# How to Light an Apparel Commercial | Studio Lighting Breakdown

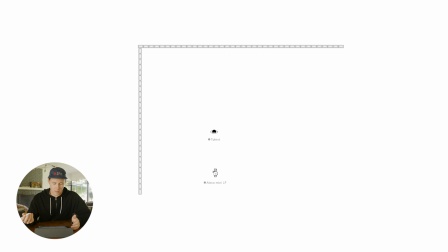Hey everybody, today I wanted to break down a few of the frames from a commercial that I shot a while back. If you saw my latest video, you would have seen the raw behind the scenes footage of it. And today I just wanted to take you through a couple of the lighting setups we had for the commercial and just show you exactly how we lit it, what tools we used, and how it was done. If you haven't seen the commercial yet, I'll leave a link to it down in the description below where you can see it on my Instagram,
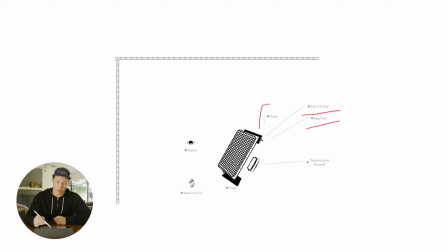or you can go watch the previous video I posted on this channel that shows it in conjunction with all of the behind the scenes footage. In general, we kind of had two different lighting setups, one of which we played with different color temperatures on and lived mostly in those two
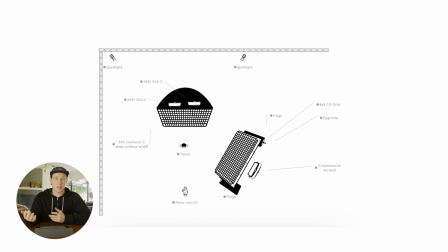worlds with just making little tweaks for each different shot or setup that we needed to. Jumping into this first frame here, we'll start with the frame of this dancer. You can see we're just shooting on a white cyc wall, pretty simple, and this is just an overhead lighting setup.
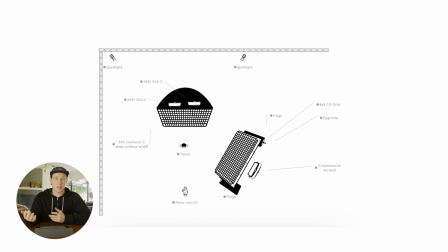Jumping into our lighting diagram here, you can see we shot on the Alexa Mini LF, and there's our talent as well as our cyc wall. Starting out, we did have a little bit of a side source, and for that we used a cream source Vortex 8,
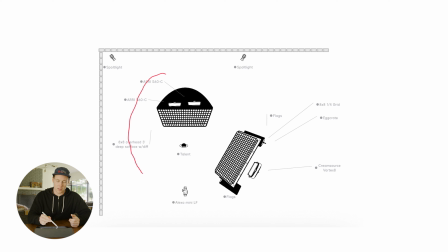as you can see here, and we had that diffused with an 8x8 frame. And on that 8x8 frame here, you can see we had a quarter grid for diffusion, an egg crate just to control the light because we didn't want it spilling all over the back wall of the white cyc. And to also help with the spill,
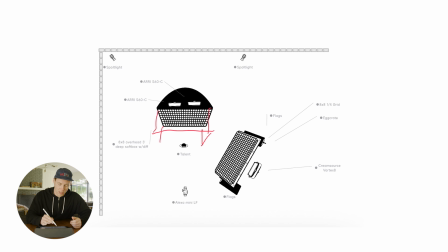we had two 4x4 floppies on either side just to help to not have the light spread out onto the wall here and keep it as neutral as possible.
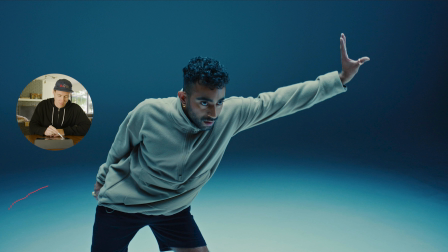The cream source Vortex 8 was actually suggested by my gaffer to be used. It's kind of like an RE SkyPanel S60 alternative, and the output is actually even slightly better than the SkyPanel S60. And although that setup gave it a little bit of directionality for our main source, we wanted a big overhead soft source.
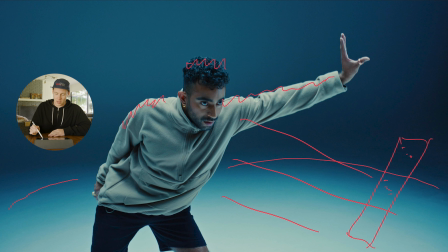And for that, again, we built an 8x8 frame, but this time in a big 3-foot deep softbox configuration. Jumping back to the lighting diagram here, you can see we had two SkyPanel S60s in there. And then again, as you can see, an 8x8 overhead 3-foot deep softbox with diffusion, and again the egg crate just to prevent the spill from hitting anywhere on this back wall here. We just wanted to have a nice sort of circle of light around the talent that was really controlled.
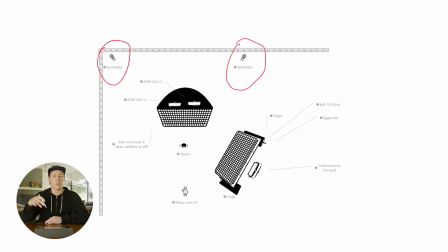There was also a skirt on this that came down just to allow us to kind of control the depth of the light spill and just where that light was going to go on the actual floor below and on top of our talent.
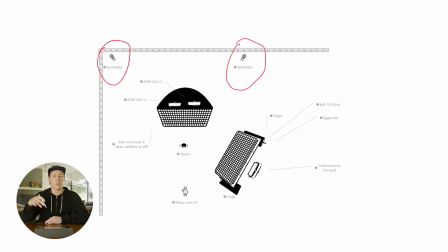Jumping into our actual frame here, pulled from the video, you can see that sort of edge that the light spill has, and that's just really controlled by that skirt and the egg crate. And then you can see obviously the nice soft source that's coming right down on top of our talent here.
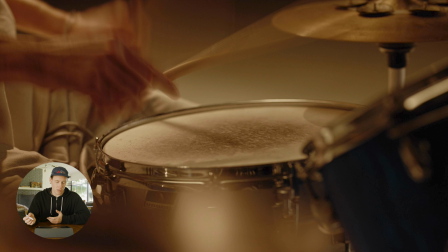You can see it in his hair, and then a little bit of that directionality that's coming in from the big 8x8 source that's over in the side here with that egg crate on it. Moving on to a different frame here, you can see this is a very similar lighting setup with that same overhead source. For this one, we actually lost the side source with the cream source Vortex 8 entirely and just let it live in that complete overhead lighting source. And then obviously you can see the color temperature of both of these sky panels that were ringed in that overhead softbox were turned to a more tungsten feel, just to make it feel like a totally different world with the drum kit instead of the dancers to have two separate worlds they could both live in. Jumping back into our diagram here, you can see we also did have two spotlights. These were both Licos that were mounted on the back of the cyc wall. And we use these for certain drumming shots if we just wanted to add a little bit of a rim light to the drummer. So as you can see, jumping into this tighter frame, you can see a nice edge light that's happening on the rim of the snare drum here and just sort of outlining the edge of the drumstick, his arm up in this corner here, just really making the frame pop a little bit more than it would have with just that overhead source. We did also play with the 8x8 source that was on wheels with that same Vortex cream source light and just moving that around just to provide a little more directionality with it when we came in for the tighter shots.